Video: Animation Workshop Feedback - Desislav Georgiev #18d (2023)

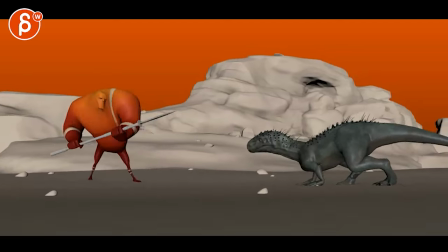All right, new version. Let's go. Oh, cool.
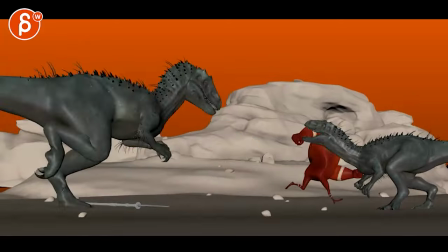I like that. Yeah. Cool. Oh, that's cool. I like all this.
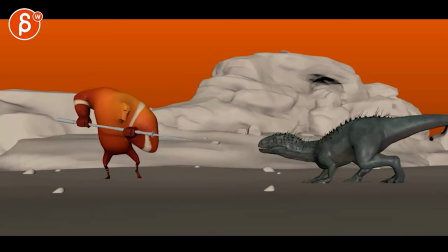Yeah. Good stuff. Okay. Looking at what the I know he's doing going back here.
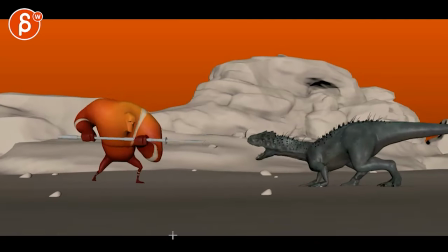This guy adjusts. Snappy goes back.
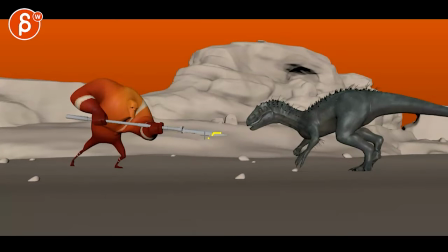It's a bit strong and it's freeze almost in terms of how this comes to a sudden stop. And then what I'm seeing is with all that shoulder and elbow movement, even through here a bit, there's a little bit of softness in the grip.
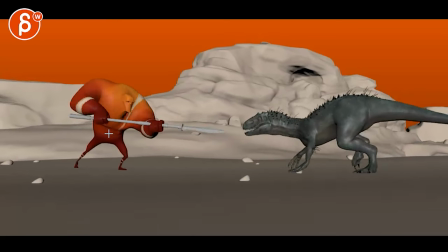But it's mostly, this looks like an IK arm setup. And I look at that spacing as well. If I turn this off. It's forward here, and whoa, somebody go back instead of forward with a slight overshoot.
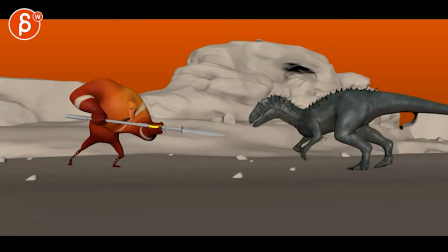And then not having such a straight line forward. And this not going down without affecting this. Like that body goes down, those arms will go down. And then I would adjust the grip a bit so that the wrist is not so flat, but more like this.
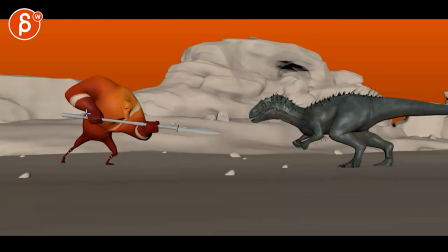Or like the knuckle. Side here, sorry. Same with this. This would be more aligned, and then the index would be more like that.
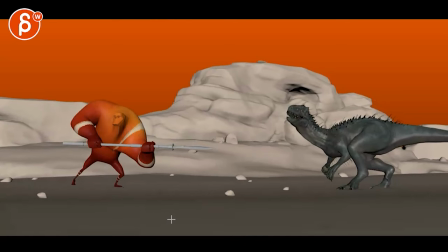Yeah, it just feels a bit IK-ish here. What you're saying here, you're about to move to polish, so that's just something to pay attention to.
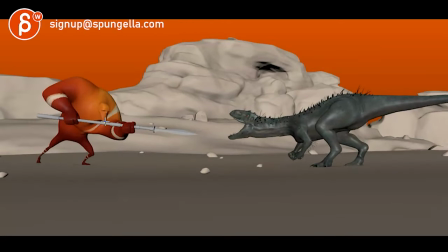Or things like the chin has a bit of a tangent with that spear there.
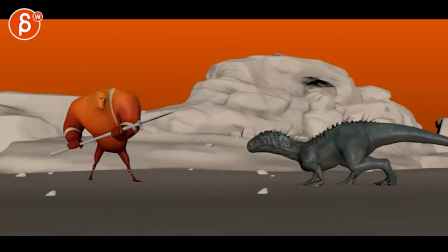But just in terms of the feel, it just feels suddenly IK-ish. But I love how the dino goes back.
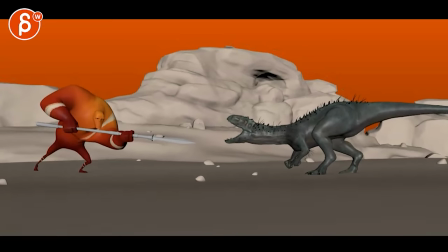How dare you? And then as we're looking at the dino, watch out. So I'm looking at dino now. Then I'm looking a little bit at this guy, looks over.
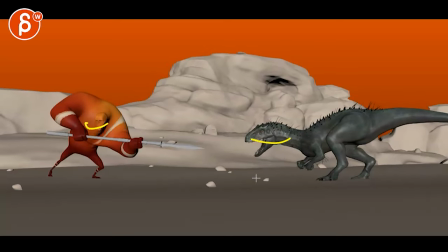But then because of that head turn and this happening at the same time, it's a bit of a bummer.
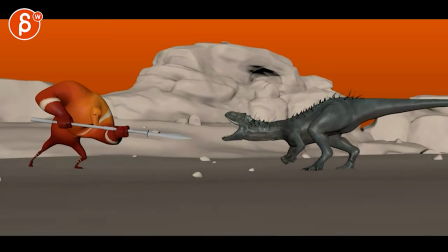So what I would propose subjectively is that animal instincts, especially parenting, will overrule this guy's focus. His focus on not dying.
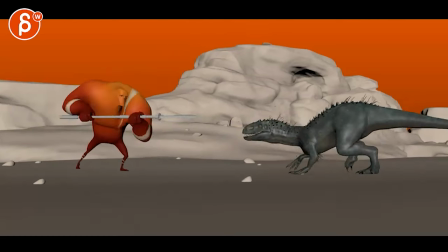So basically what I would do is,
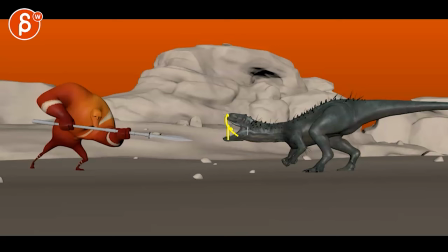and then suddenly snap, close, a bit up and over, meaning like the jaw closes,
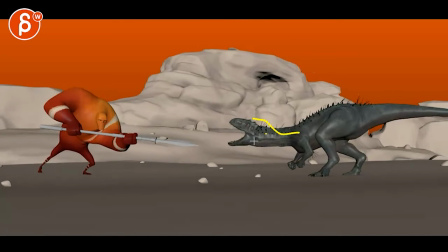and then you have a bit of a 1-2, like a bit of a head goes up a bit,
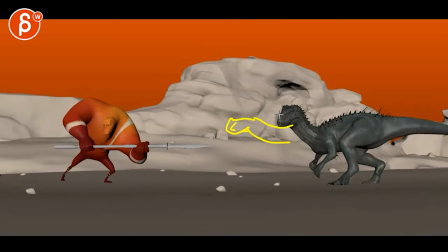slight head tilt. 2 is this. Ever so slightly faster.
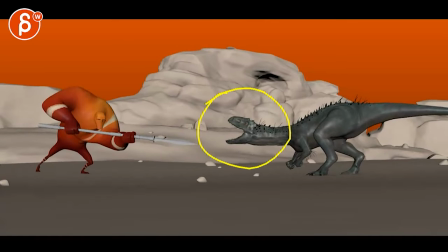It feels a bit even in timing. But basically, this guy reacts first, going, oh, my mom is here, my dad is here, or whatever. And then he has that moment of, wait, what's going on?
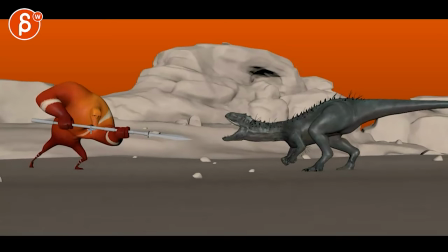But maybe less, where is he? Less to his right here, but more, a bit more relaxing, going up a bit and like lifting the head a bit.
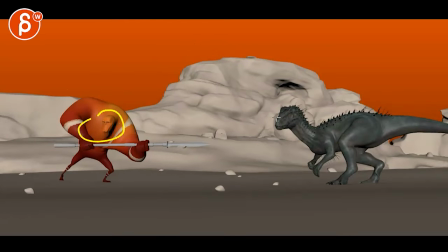Like, what are you doing? And then, oh, quick look over there. Because again, I feel like the parent coming, they're so attuned. Animal instincts will be like, oh yeah, I know someone's coming and I know it's a friendly person. And this guy's so focused on not dying that even peripheral vision wouldn't notice.
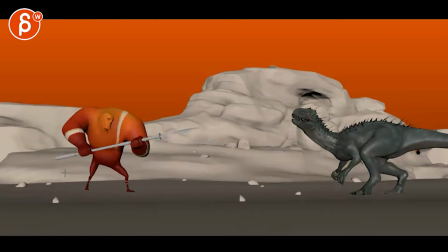So first reaction, second reaction. I love how he goes, screw that, I'm out of here.
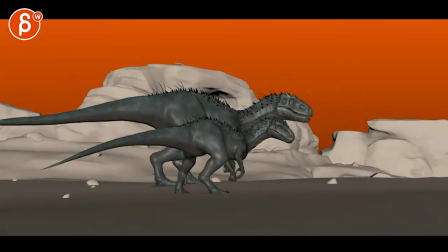Dun, dun, dun, dun, dun, dun, dun. What I would say, and this adds a lot more work, so feel free to ignore.
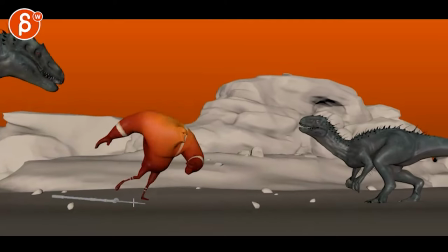But once he turns, it feels more like, and cycle, cycle, cycle, cycle, cycle, cycle, cycle.
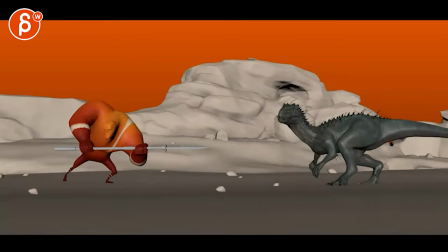Versus, let me bring this in a bit more, where he goes, whoosh, let me get out of here.
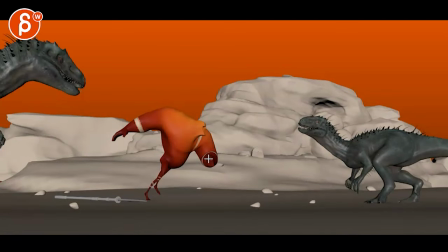And it could almost be hand, and also careful in between so that the forearm is out more like this. Even this here, that wrist has a tangent right there. Like you want to break through that silhouette so we understand the structure a bit more.
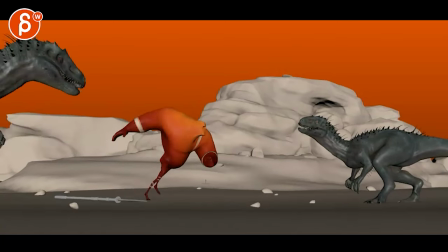But basically he will go down, maybe slip a bit.
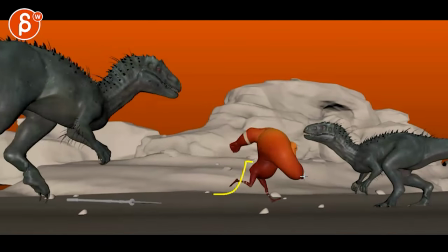And then arm goes down here, comes back up into a run, maybe like a little half jump, blah, blah, blah, whatever you want to do.
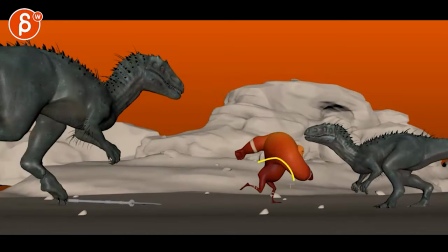Or keep this, and then it's a bit of a stumble down, fall, comes back up, whatever.
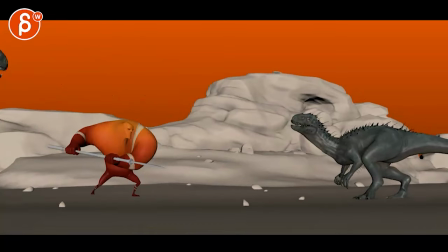Again, I'm adding more work, but my point is that it's not turn, cycle.
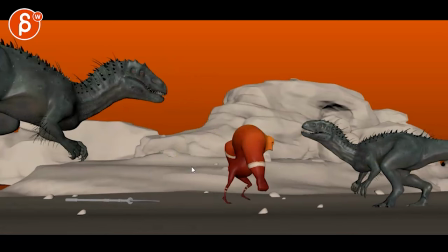It's more of a, whoa, whoa, whoa, like some variation in the action and the rhythm. Because it's also like, oh, I got to go. Maybe I'm looking back like, whew.
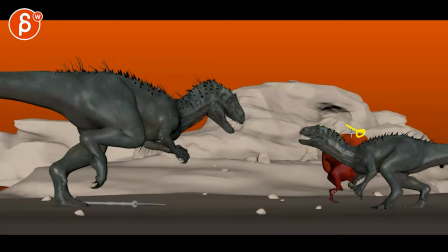Maybe up right through this moment where we can see the head looking back. So run forward, halfway, sidesteps.
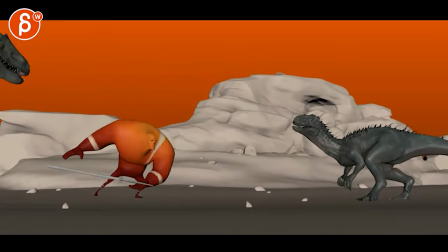Is it chasing me or not? I don't know. Something like that. Or you go, ah, and cartoony-er with maybe arms going,
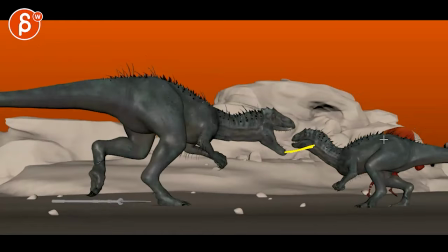not forward like old school cartoon, but something, and then change into the cycle here because it's covered and it's okay.
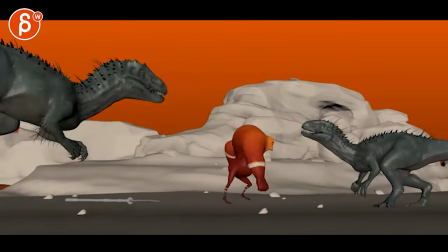So a bit more contrast variation up until here, right? So this section, that would be my comment.
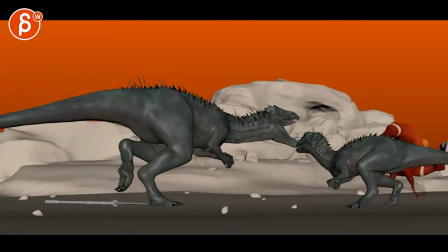Stuff like that, I would not quite overlap. Again, this feels like a tangent right there. I would keep that clean.
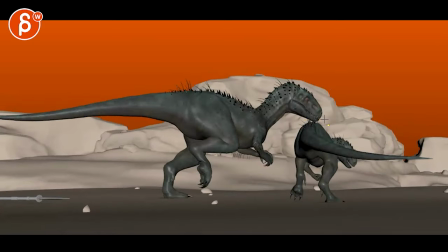I'm so picky with this, but same thing here. Either overlap, but not, you know, just or not.
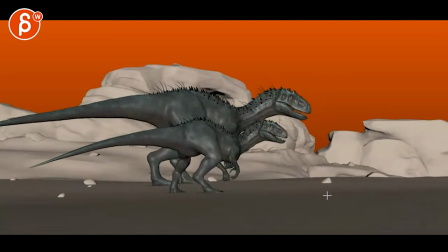Either or, right? And then it's okay. You might argue, it's a bit, again, either go over and really dig into this. They're overlapping, where it's almost like we are one unit, or a bit lower, and you have just a clean silhouette.
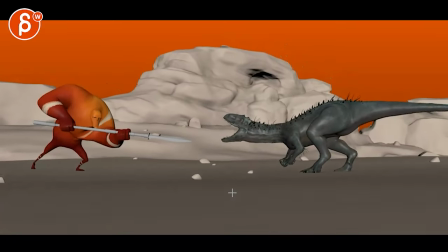That would be my suggestion there. Other than that, Dino's cool.
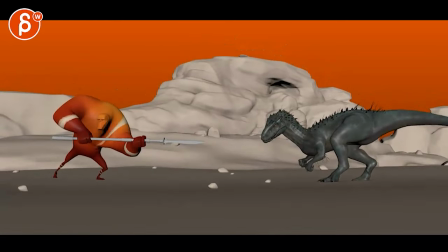Right, I like the little guy. And then, oh wait, oiling with the stones, just because I think I harped on your stones as well.
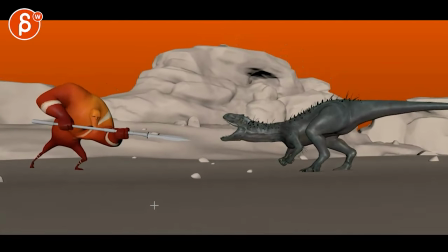Oh, that should be fine. Should be fine. And big guy, parent come out.
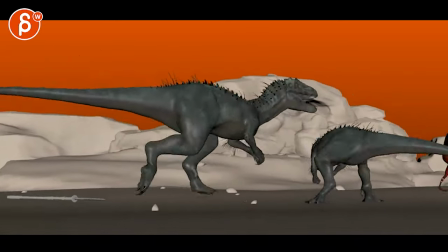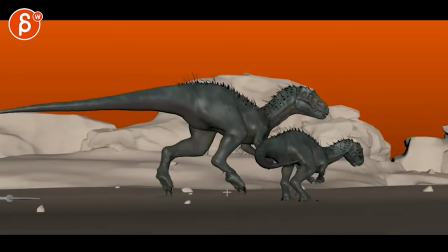I think you can probably take a frame out of each step at the end. It's a bit sharper.
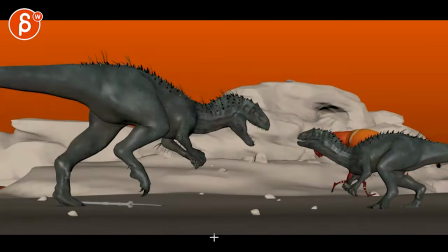I'm just curious, one frame. One ping, Vasily, give me one ping.
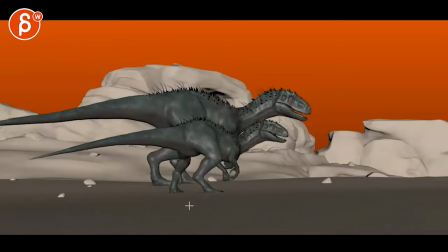So one frame, give a bit of a sharpness for some weight. It's mostly that.
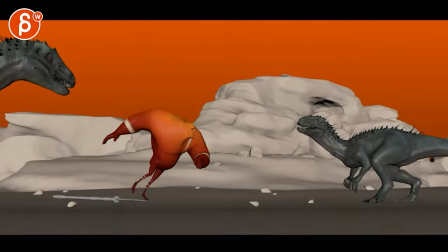Hold on, let me just cut into this here. Watch out, there's some...
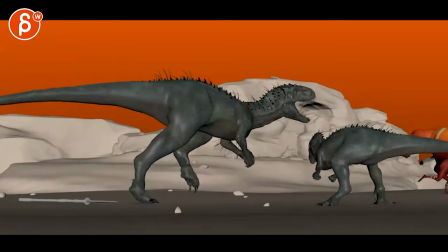There's a little bit of spacing hiccupy thing on the head.
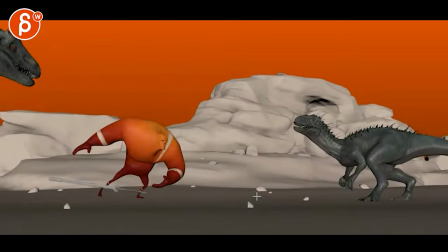It's tiny, sir, so that's mostly that, though. I know, I like it.
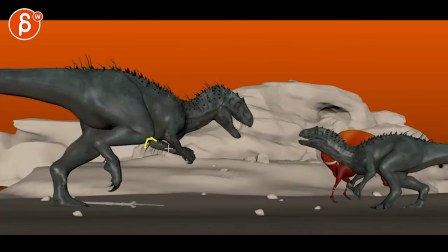And also don't mind arms together giving us kind of a triangle silhouette on this.
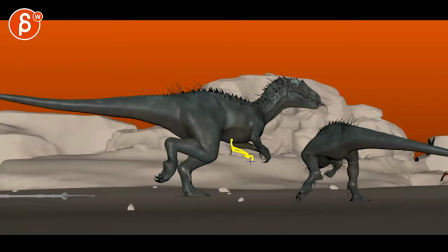Why not? You might argue, well, one lower, one here for clear silhouette, but I don't know.
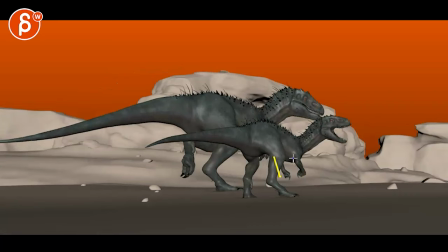Because you have it with this guy, and I like the contrast of arms out and triangle in.
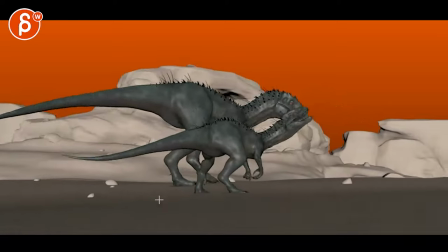Don't mind.
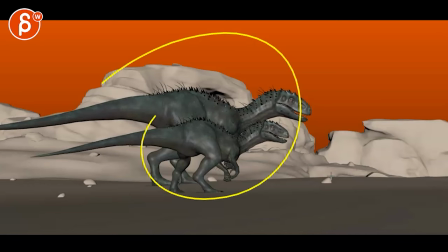Maybe, watch out, this feels like all of these characters at the end of the shot, all keys set to flat. If you look at the tail, parent, and they both go down. It almost feels like you're settling too soon.
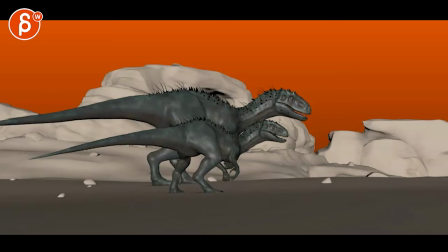So you could, what if you're cut like here, just cut out sooner?
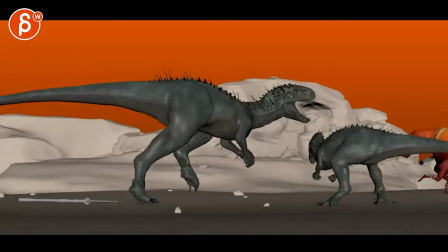Yeah, see that? It just feels like we're cutting on action.
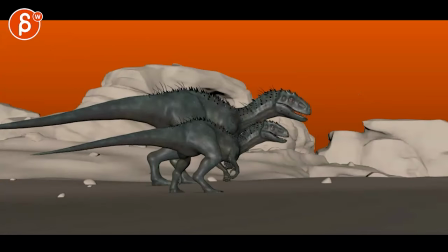Now you're gonna argue, yeah, but then the settle on this guy's head is not there. Yes, agree. I would stay with this ending, but either keep this or keep alive a bit longer. I mean, just feels a bit better, even if I cut maybe here.
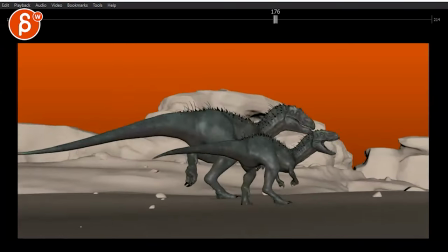By the way, you don't know where I'm cutting. 214. 214 feels better with the tail as well.
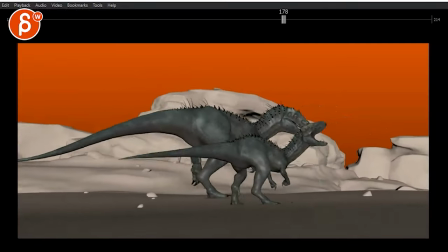Yeah, I think 214 is your cutout. And that's that.
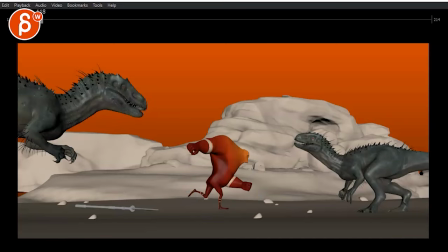Alrighty, thanks. All right.